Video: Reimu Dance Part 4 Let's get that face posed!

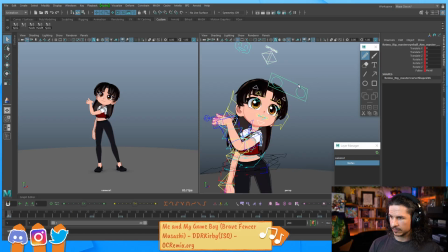41:40 Okay, now I would like it if these controls were separate from the body controls. Unfortunately, it doesn't look like that's the case. Let's double check. Eye primary, eye secondary, no. Okay.
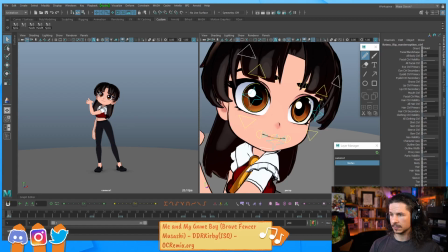41:59 We definitely want the eyelid primary controls. Brows on, yes. Lip controls, yes.
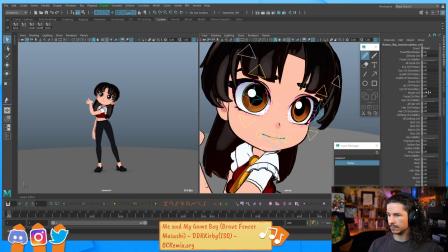42:12 Eyelid secondary. We'll turn those on for now. I'll definitely need the mouth controls. And I don't think I'll really need the miscellaneous face controls, but I'll turn them on anyway.
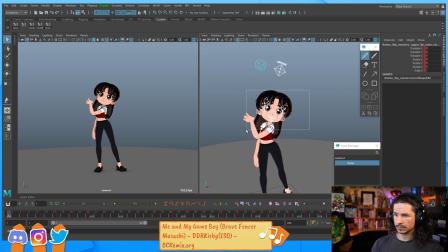42:31 Okay. So let's take all of this, and I'm just going to create a selection set for this. So create sets, quick select set, and we'll call this face.
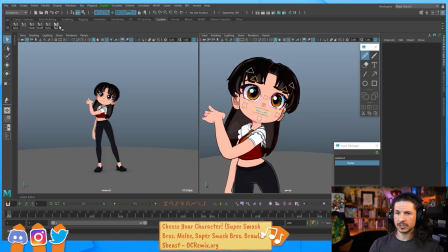42:47 There we go. And I'm just going to make sure I set a key at the beginning on all of these controls.
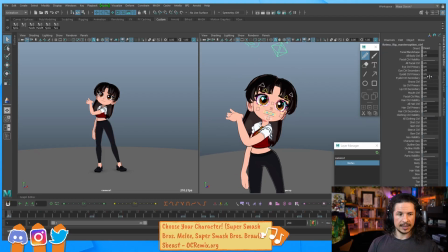42:55 So let's get a nice facial pose in here. Body controls. Boop. Okay. So the first thing I want to do is I really want to get the eyes to be expressive.
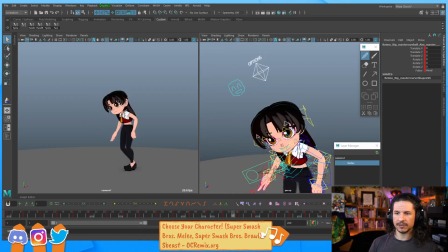43:14 And as I play through this shot, I just want to kind of think of how am I going to animate this face so that it feels like it goes somewhere.
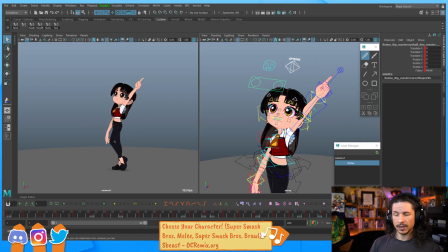43:22 So for example, at the end, what pose do I want? Where do I want her to be looking? Do I want her to be pointing up and looking forward? So for example, pointing down here, and already you can see how much the character feels more alive. Do I want her to be looking up at her finger, like in that direction?
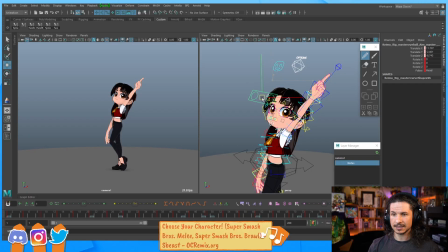43:42 Do I want her to be looking at the audience? I'm thinking maybe towards the audience because it's kind of the finale. So maybe not directly to camera, but kind of offset from camera, like right around here.
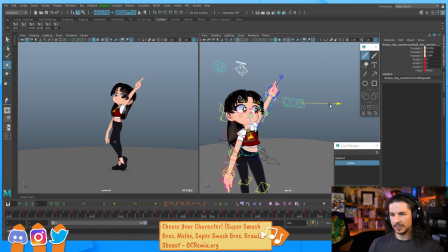43:55 I think that could be interesting. Otherwise, anywhere else I kind of point other than the finger is just going to feel random, I think. And I could point up to the finger, but then it feels like she's trying to point at something versus just gesturing.
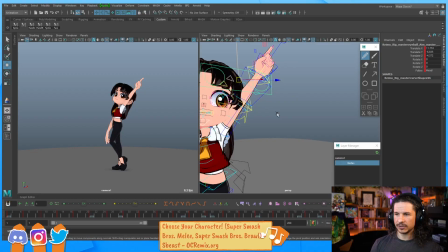44:17 So I'm just going to get generally where the eyes are going to be positioned.
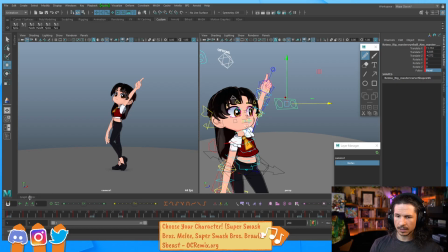44:23 And I'm going to set this so that the eyes are no longer following the head.
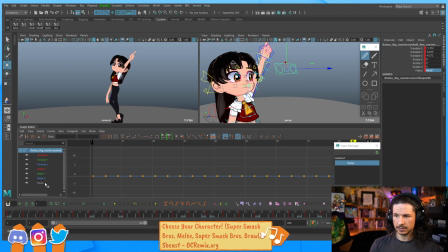44:32 I want them to follow the world. So, world, and then we're going to take this attribute and set it, okay, 3.
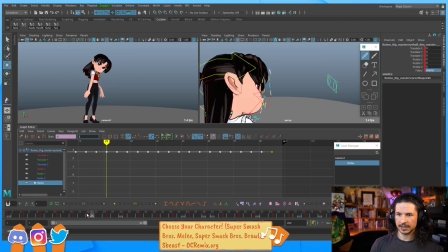44:45 So, boop. It's going to ruin the eyes throughout the whole shot.
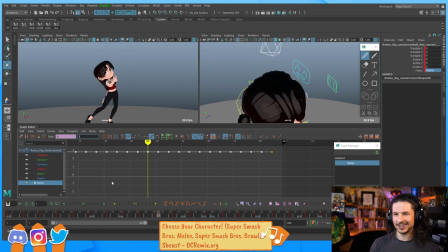44:50 Ugh. The horror. What have we done? But now this will allow us to position these eyes and get a little bit more control over them for the type of animation I want right here.
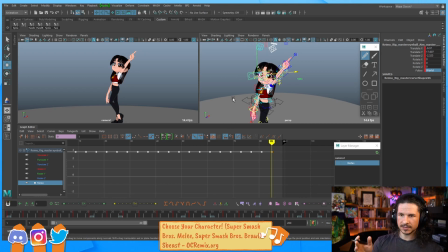45:06 Okay, so if she stops the shot and comes up, looks at the audience. At the beginning, how can we push this? So if she's going to go screen right here,
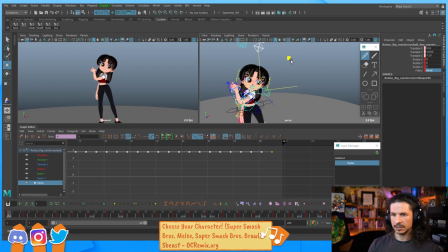45:25 I think it would be cool to have her actually looking where she's about to go. This way, as an audience, we're kind of guided right from the start.
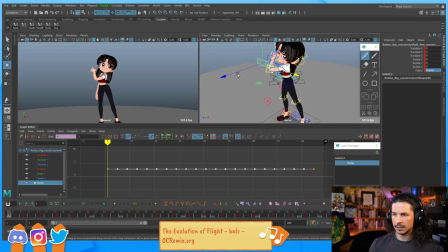45:37 This should be set to world. Why was it not? Okay. So right from the start, we're kind of guided in the direction that we're going to be going.